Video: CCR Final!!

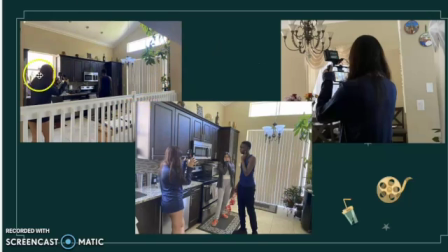[8:14]
However, I decided to close the blinds to make this area of the parents fighting darker compared to Elena's side,
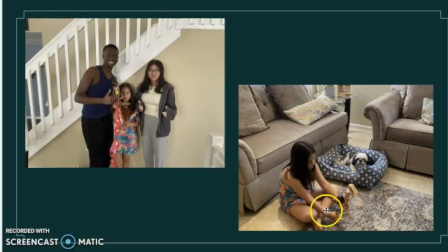[8:23]
which was open blinds, sun beaming in, and to show her brightness and like childhood figure.
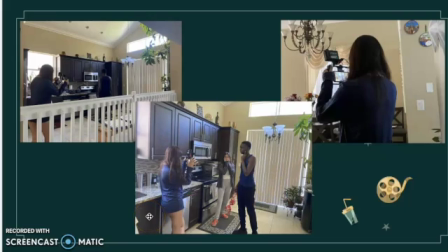[8:32]
So that was one really cool thing about this. It was pretty challenging, honestly, since I wasn't really used to being the camera person, but it honestly turned out pretty good, if I could say so myself.
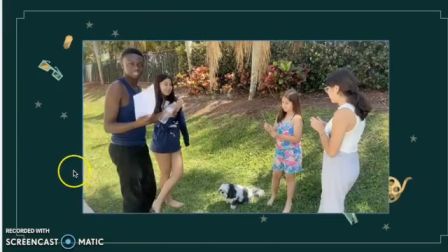[8:45]
Here's just a little video of our first day of filming, ending.
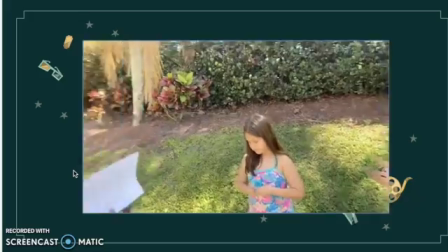[8:51]
It was very exciting and it went so smooth compared to our previous films.
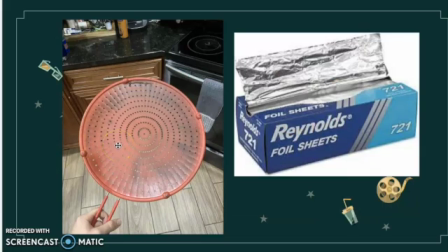[8:58]
And yeah, that was just a little happy note. So for some creative things that we had to come up with for our film, for our outside scenes, which was the next older Vanity scenes, we forgot to have a reflector.
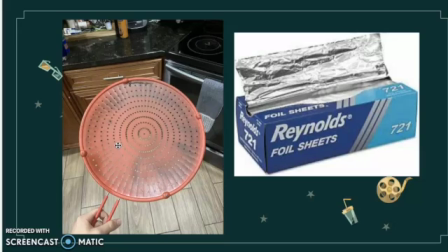[9:14]
We practiced with a reflector in school, but we didn't ask to borrow it from our teachers. So as a group, Juan and I actually thought about how we can make a DIY reflector, and we decided to use this little pan cover and foil paper.
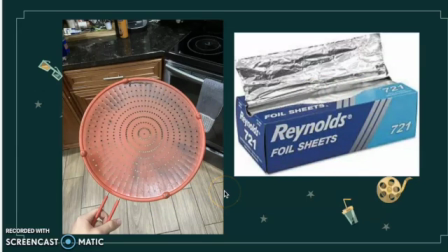[9:31]
And so basically what we did was wrap it, and it honestly worked just as well as an actual real reflector. I thought that was really cool, and it was a nice way of showing the use of our house items to add to our film.
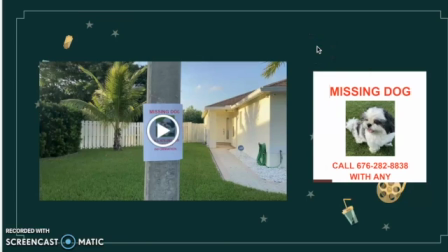[9:47]
Another thing we did was the missing dog poster. We decided to make two, and to take this opportunity
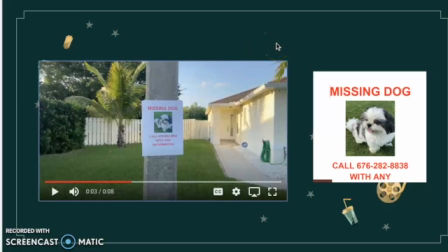[9:58]
of showing the missing dog filter to use it as a time stamp. Basically, we did a match cut, and then we also did a match cut to an old, rusted dog picture to show that time has passed. And I thought this was a genius idea.
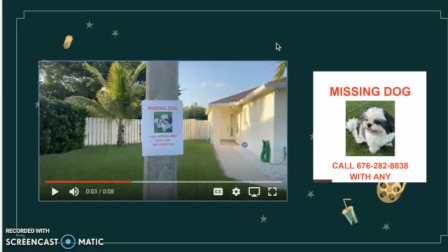[10:16]
I'm pretty sure Kat or Juan or Jeffrey, one of them came up with it, and it turned out beautifully in the film. And yeah, it was just, that's my dog in the picture, and it came out great.
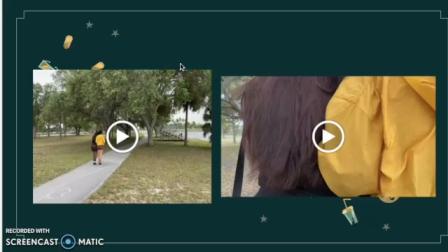[10:28]
So in our film, we had to cut out a lot of scenes due to the time frame being so difficult to compete with. 2 minutes is not a lot. It's challenging to work with, especially with a big plot like this one.
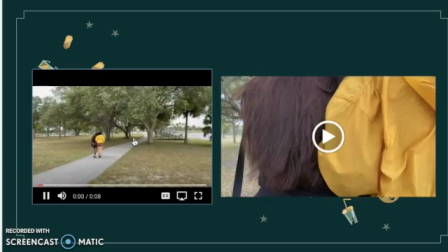[10:45]
So these are just 2 scenes that we just had to cut out due to the time being over 2 minutes. It was just a walking scene of Lexi and Vanity, which would show a little bit more intimate, would show them a little bit more intimate with each other and them just walking to the fronts.
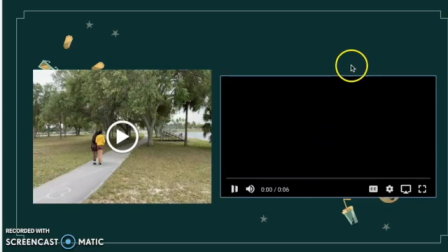[11:02]
And then this is another one just to show again the intimacy that they had between them.
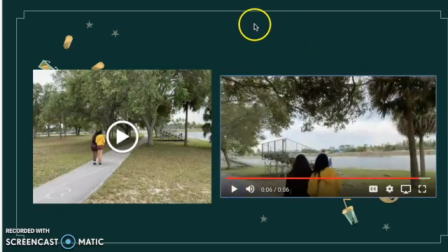[11:12]
But yeah, these two shots just show how difficult it is to just fit everything into just under 2 minutes. And over the whole year of doing films and practicing this 2 minute timeline,
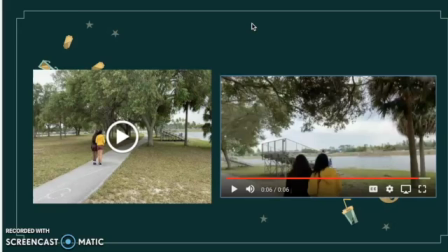[11:32]
it hasn't gotten easier, I would say. It's just, you get carried away and you want to put so much into the film to make it just even better than it is, that you just have to still cut out things. But yeah, moving on to some bloopers.
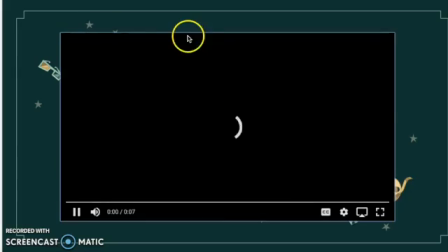[11:50]
We recorded in a public bathroom,
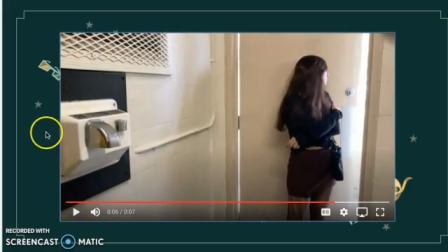[11:55]
and here's just me waiting for the dryer to go off because I accidentally kept on pressing it, and people actually kept on coming into the bathroom because we were at a local park, and so we would have to leave every 5 minutes to just let people use the bathroom.
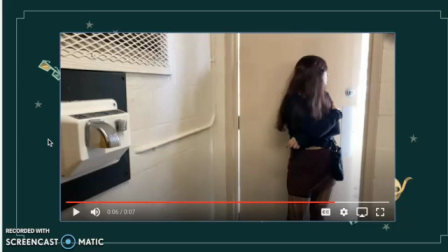[12:12]
And again, it was weird because Juan and Jeffrey were in the women's bathroom, so many parents and their children looked at us very weird.